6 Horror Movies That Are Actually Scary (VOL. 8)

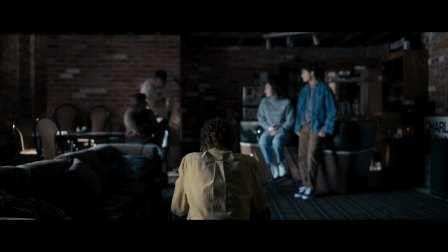0:00 What's up guys, as someone who is constantly searching for a good scare, I'm happy to say that yes, it's time for 6 more horror movies that are actually scary.
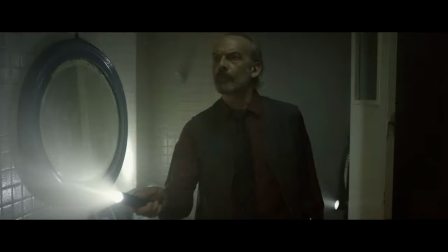0:09 I put a lot of work into finding these movies instead of just regurgitating the same lists you see everywhere,
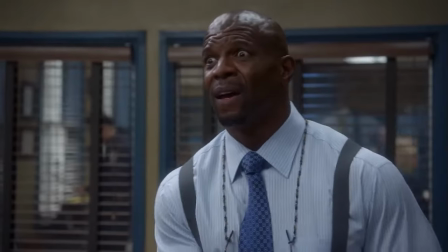0:14 so all the comments, recommendations, and even a little bit of sass mean a lot.
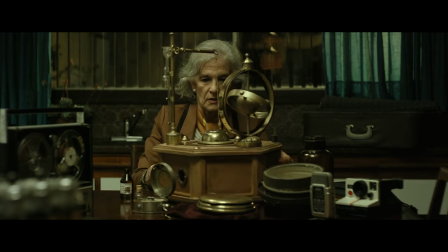0:19 Be sure to check out my previous volumes in the playlist below, and subscribe and click the bell to support the channel.
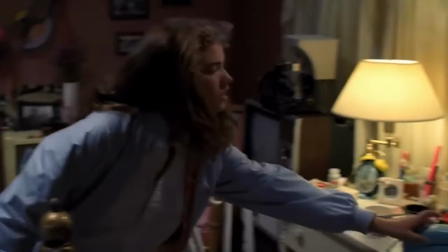0:25 Let's get to it. I think there's some confusion about the rules of this video series, so let me clear it up.
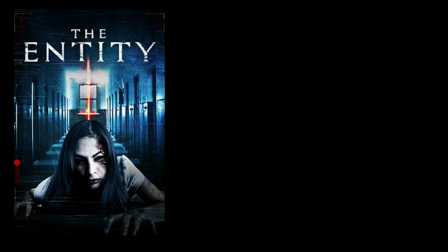0:31 When I say horror films are actually scary, this means that a creepy 6 out of 10 will make the list, but a non-scary 9 out of 10 won't.
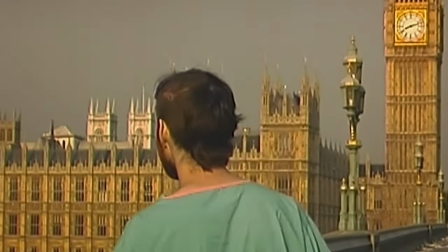0:40 But if you guys want a best horror video series, let me know.
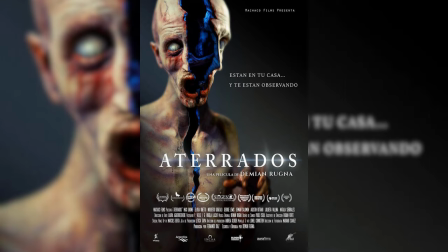0:44 I say this because number 6 on my list, the Argentinian movie Atorados, or Terrified, is kind of a mess.
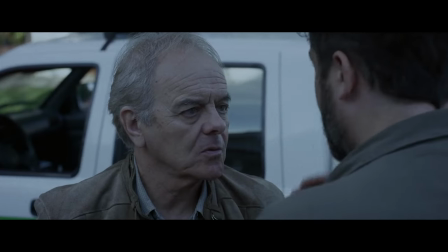0:51 The plot is both convoluted and uninvolving.
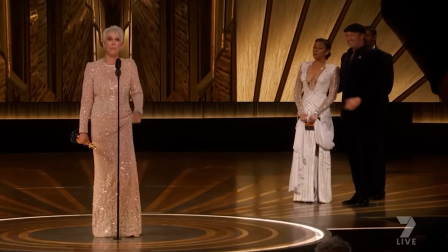0:54 I found it harder to care about these characters than the Oscar voters trying to actually watch the films they nominate.
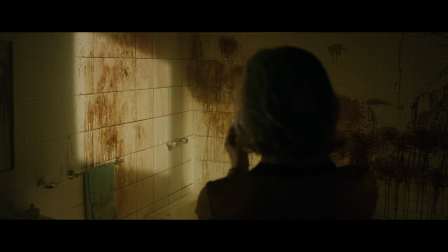1:00 Otterados wastes no time with its first scare, which takes place in a shower and should be horrifying, but the acting from the husband ruins it.
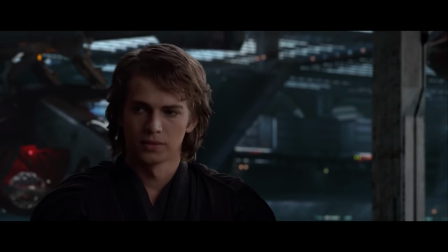1:09 He looks bored with a real looking at a green screen Star Wars prequel kind of performance while his wife is getting tenderized.
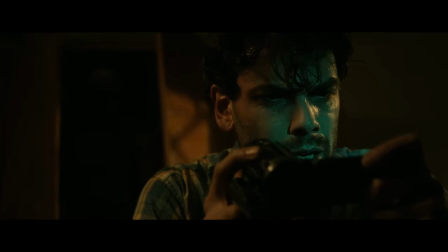1:18 So why is it on the list? because Atorado still manages to squeeze genuine terror out of its runtime.
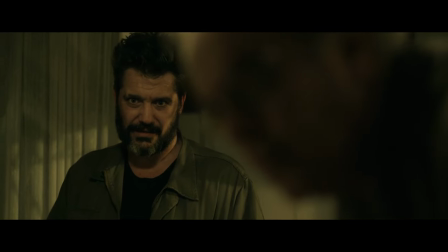1:24 The tense moments are patient enough to get every hair on your neck standing at attention, and display how the simplest of scenarios can be disturbing if handled in the right way.
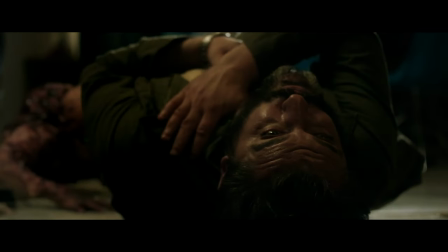1:34 The real winners though, the real winners are the more high energy set pieces. There's one scene, how do I describe it?
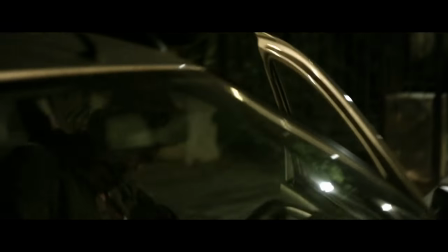1:40 It's like being chased by the L block from Tetris that is so aggressively terrifying it feels almost like assault.
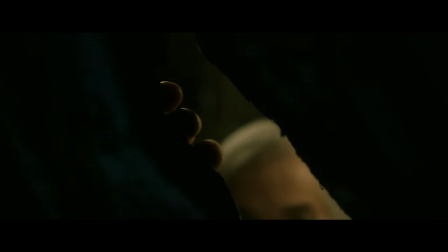1:48 Otterados is the lowest movie score-wise on these lists so far, but it's worth checking out for the fear factor alone.
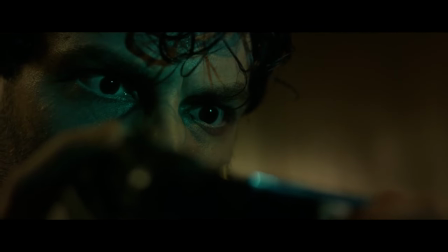1:55 If you want a jolt, give it a go.
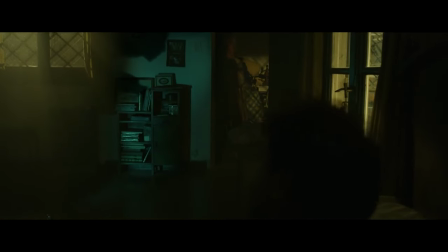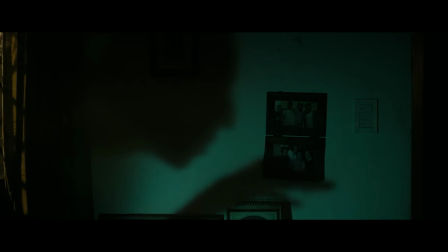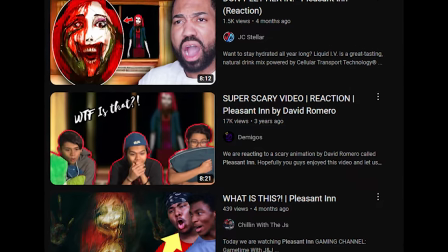2:11 Next is a short film that made the rounds on some YouTube reaction videos, and that's Pleasant Inn.
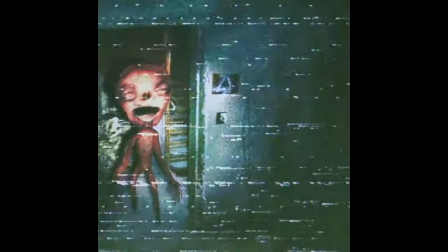2:16 David Romero is my favorite short horror filmmaker working today.
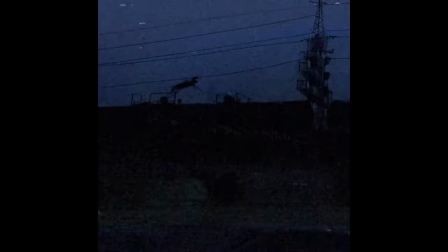2:20 He has a great understanding of how animation can be used to instill all of our favorite horror emotions like loneliness, confusion, and panic.
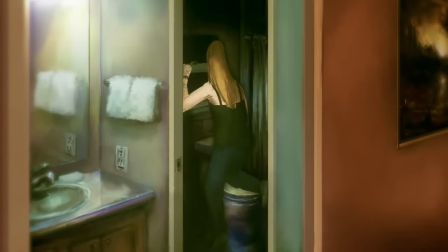2:28 And Pleasant Inn is probably the best paste of his work. There's so much to enjoy right off the bat. There's an early scene that contains a wonderfully effective moment that will have you yelling at the screen,
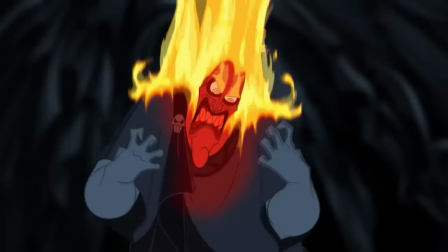2:40 like, oh my god, don't, don't, don't, don't do it, you idiot!
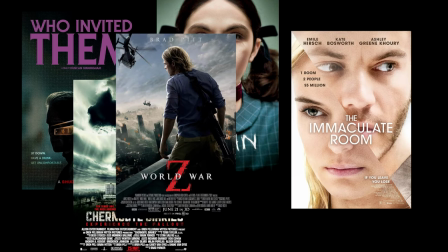2:44 Like you would with the many, many, many stupid characters that exist in this genre.
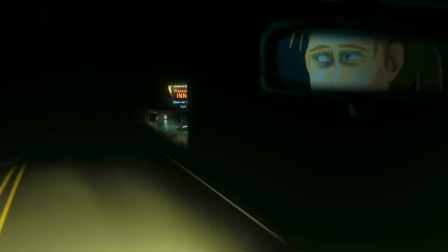2:51 But then the plot sideswipes that.
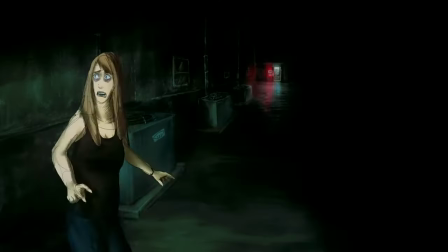2:53 And at that moment, I realized nothing was gonna be cheap. and people, generally speaking, would act like people.
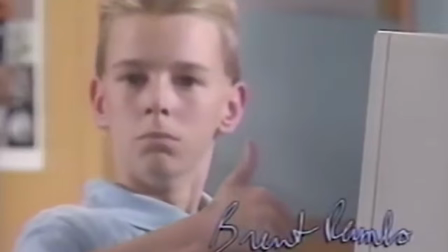3:00 I don't know, it was nice. Then there's the animation.
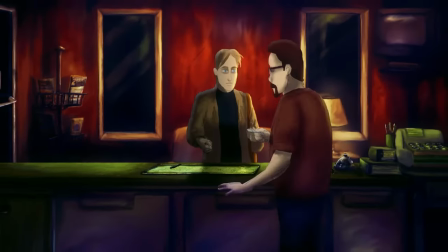3:03 Its sketch-like crudeness not only gives the short a unique look and fits the dingy motel setting,
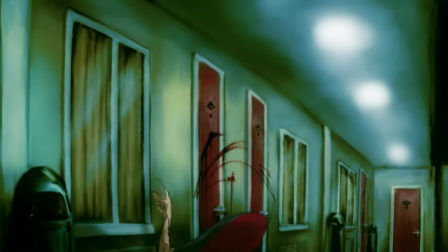3:10 but works beautifully when the antagonist arrives. The introduction of the villain's true nature, let's call it, is legitimately shocking,
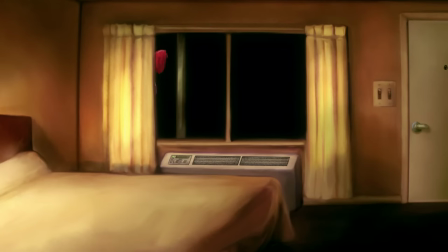3:17 and it only becomes more unsettling when you give more thought to things like purpose and anatomy.
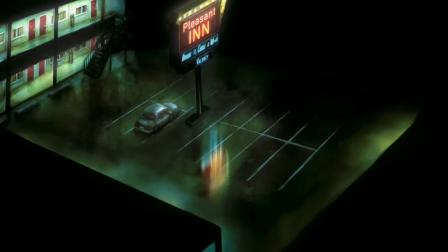3:22 The lack of music, dialogue,
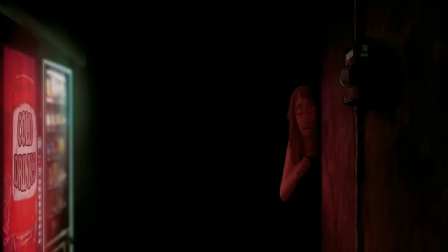3:25 and most ambient noise creates this weird off-kilter vibe and somehow makes the violence more upsetting because people can't voice their pain.
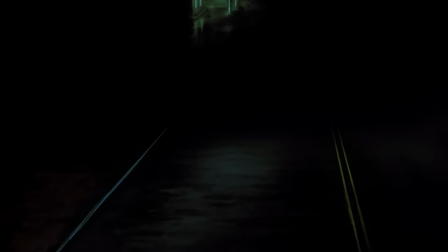3:34 It's kind of like the 8mm tapes in Sinister. It's such a short film, yet feels like a full meal.
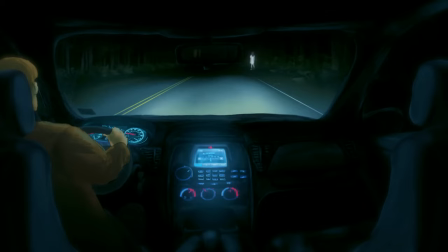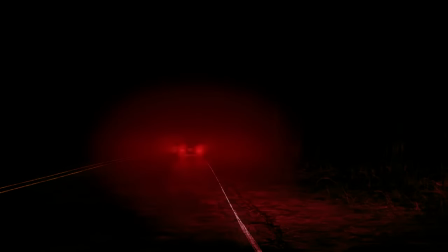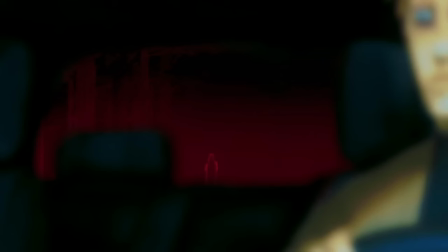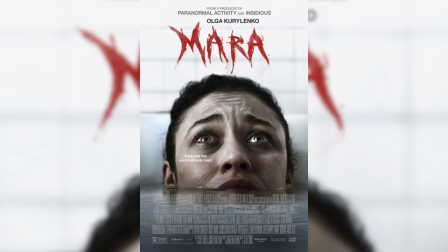4:00 Number 4 is 2018's Mara.
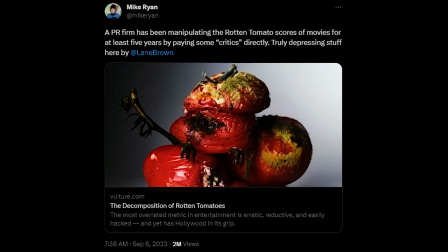4:02 This one has pretty bad reviews on Rotten Tomatoes, although due to the recent controversy, the website's general rating system,
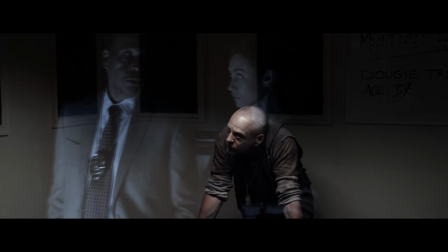4:09 and some suspiciously high scores in general, I hope we all stop putting stock in that pile of compost.
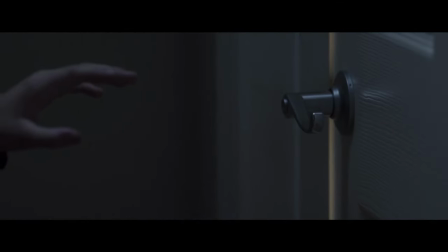4:15 But it is true, Mara's got problems. The introduction is corny, and the soundtrack sounds like stock music you find online. Thankfully, lead actress Olga Kirilenko holds the story together. But the reason it's on the list is that while The Exorcism of Emily Rose comes close,
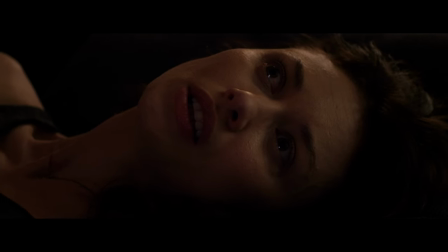4:31 I think Mara is the best on-screen depiction of sleep paralysis.
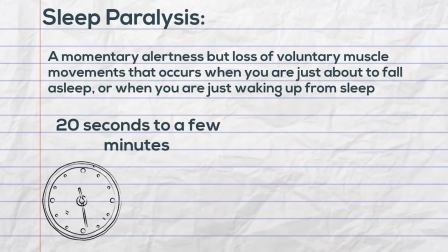4:36 For those lucky enough to not know, sleep paralysis is when your body is asleep during its REM cycle, but your mind is awake.
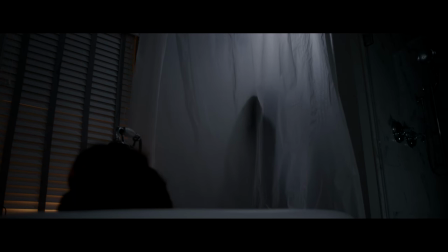4:44 Many people experience hallucinations, such as an evil presence in the room. I've had this happen to me many times, and eerily enough, almost entirely in a specific apartment.
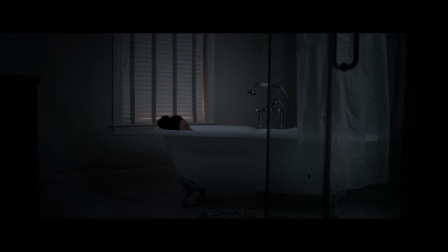4:56 The movie is smart enough to make this the focus of its scares, and every one of these scenes is accurate, well shot, and very disturbing.
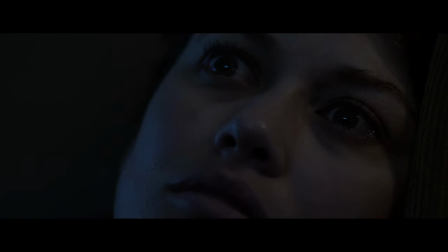5:05 The heavy nostril breaths, pressure on the chest, and the actress's performance do a great job selling this true-to-life waking nightmare.
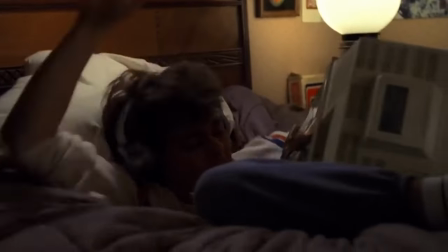5:13 Similar to Nightmare on Elm Street, the fear of falling asleep is used as a plot device, and I like how tacked onto this is a ticking clock.
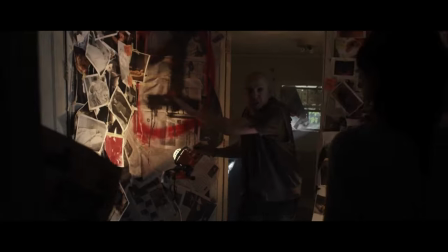5:21 Each time someone fell asleep, I started sweating. It's like the film had trained me, Pavlov's dog style.
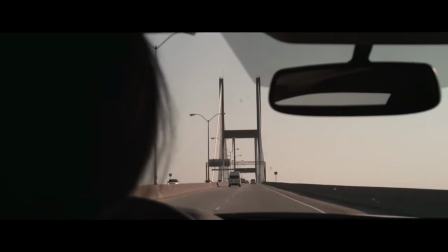5:27 This is a fantastic horror movie hiding in a mediocre drama thriller.
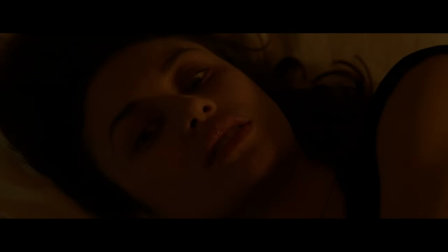5:32 And these sequences are so well arranged and so damn scary, they hoist Mara onto the number four spot.
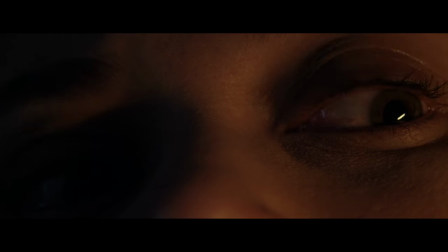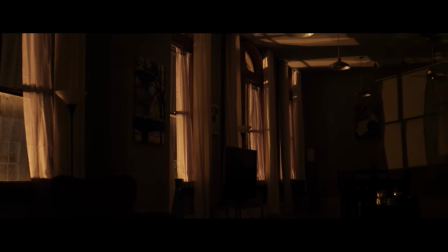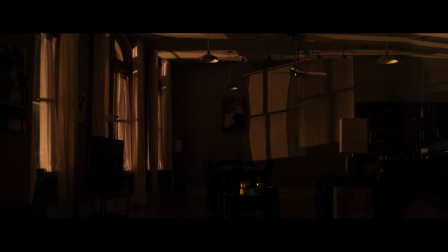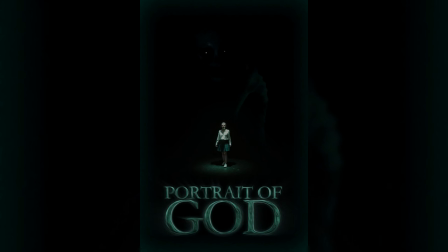5:57 Next is the short film Portrait of God by Dylan Clark.
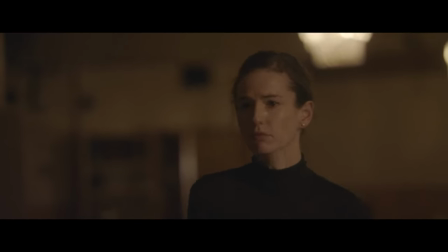6:01 I've gotten some complaints about putting shorts on these lists, and I gotta say, if full length movies were scarier, this wouldn't be a problem.
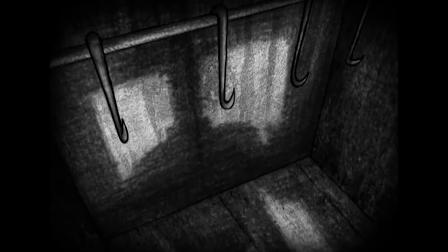6:08 I'm just as mad as you are. Plus, it's kind of admirable in a way. You know, like, it managed to scare me without wasting time.
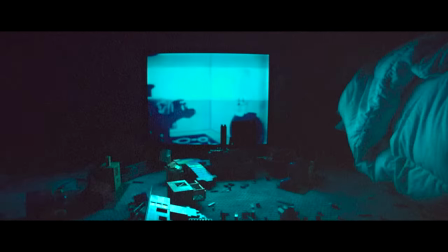6:16 A lot of movies could be significantly improved by slicing and dicing its runtime. Skinnamarink!
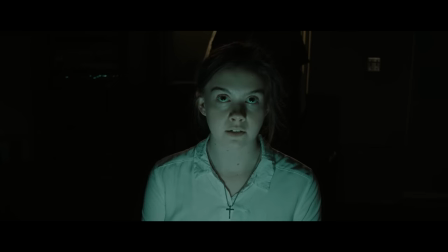6:22 Anyway, Portrait of the God is a lovely example of simple, stripped-down horror done right.
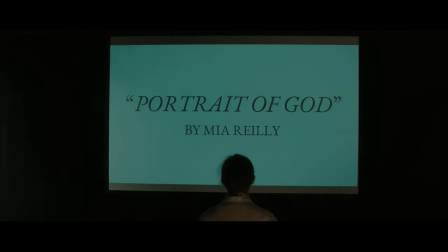6:27 One room, one character. Even the plot is basic. A student is practicing a presentation on a painting and the lore surrounding it.
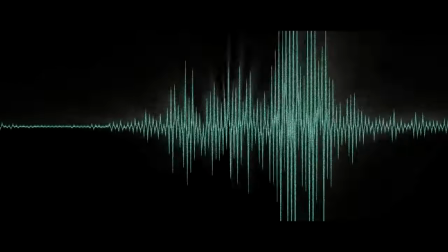6:36 Slowly, she starts to realize that the morbid legend about this painting may be true.
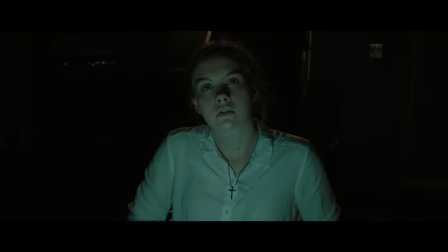6:41 This short feels longer than it is, and this is a good thing. The slower pace means each new indication of something sinister arrives naturally,
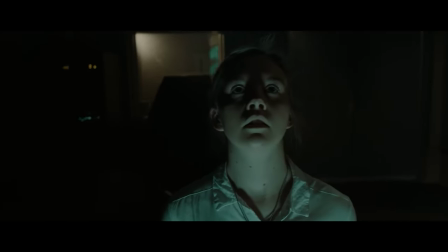6:50 and the main character's transition from quizzical to terrified feels equally natural.
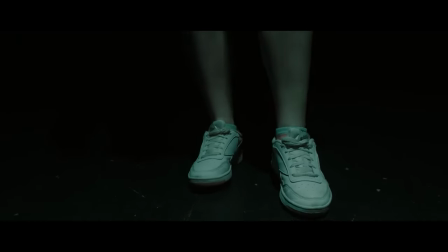6:56 And that's why it's so effective. If any of us were in our shoes, we'd be doomed from the start.
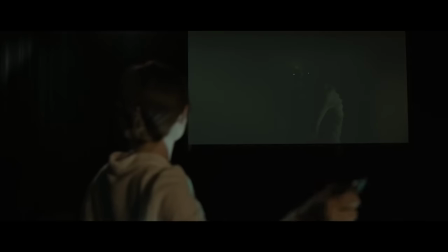7:01 The experience is one steadily escalating terror, and the big ramping up moment is done with so little fanfare yet feels so epic.
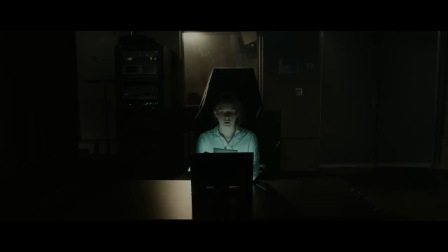7:10 The film also looks great, the cinematography prevents the location from feeling stale,
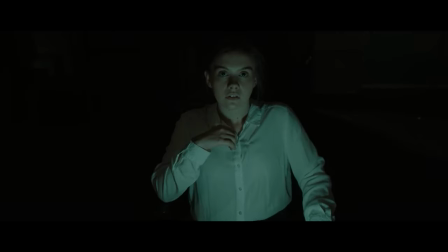7:15 and I like how much space exists in certain shots, encouraging us to search the frame for something terrible.
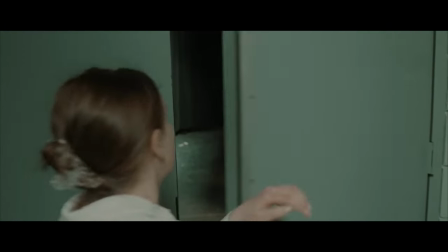7:22 Portrait of the God is classy, atmospheric horror, and I'd say definitely give this one a watch.
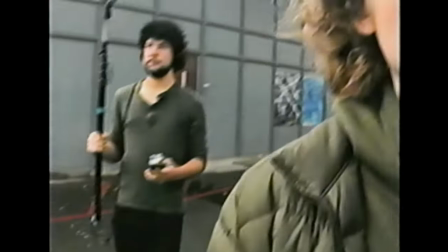7:27 Also, when I ask you all to send me recommendations for future lists, feel free to send short ones, even ones you made, like self-promote, go for it.
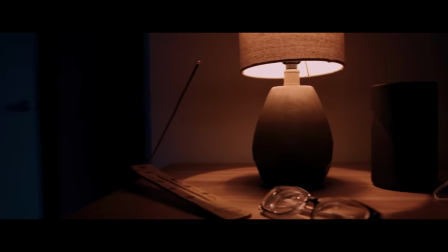7:36 Just as long as you know, they're actually scary. It's the rules.
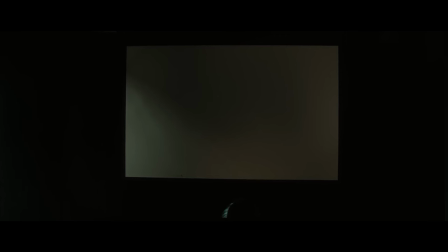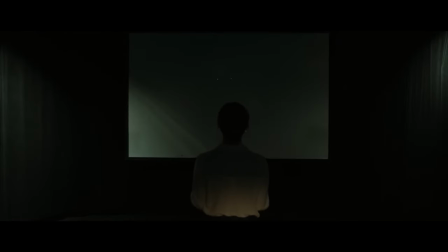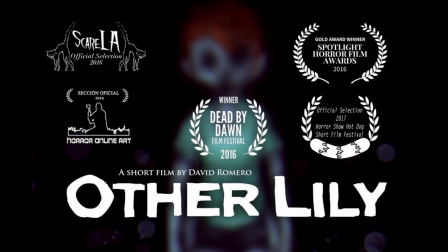8:06 Number two and the last short film on my list is Other Lily, again directed by David Romero.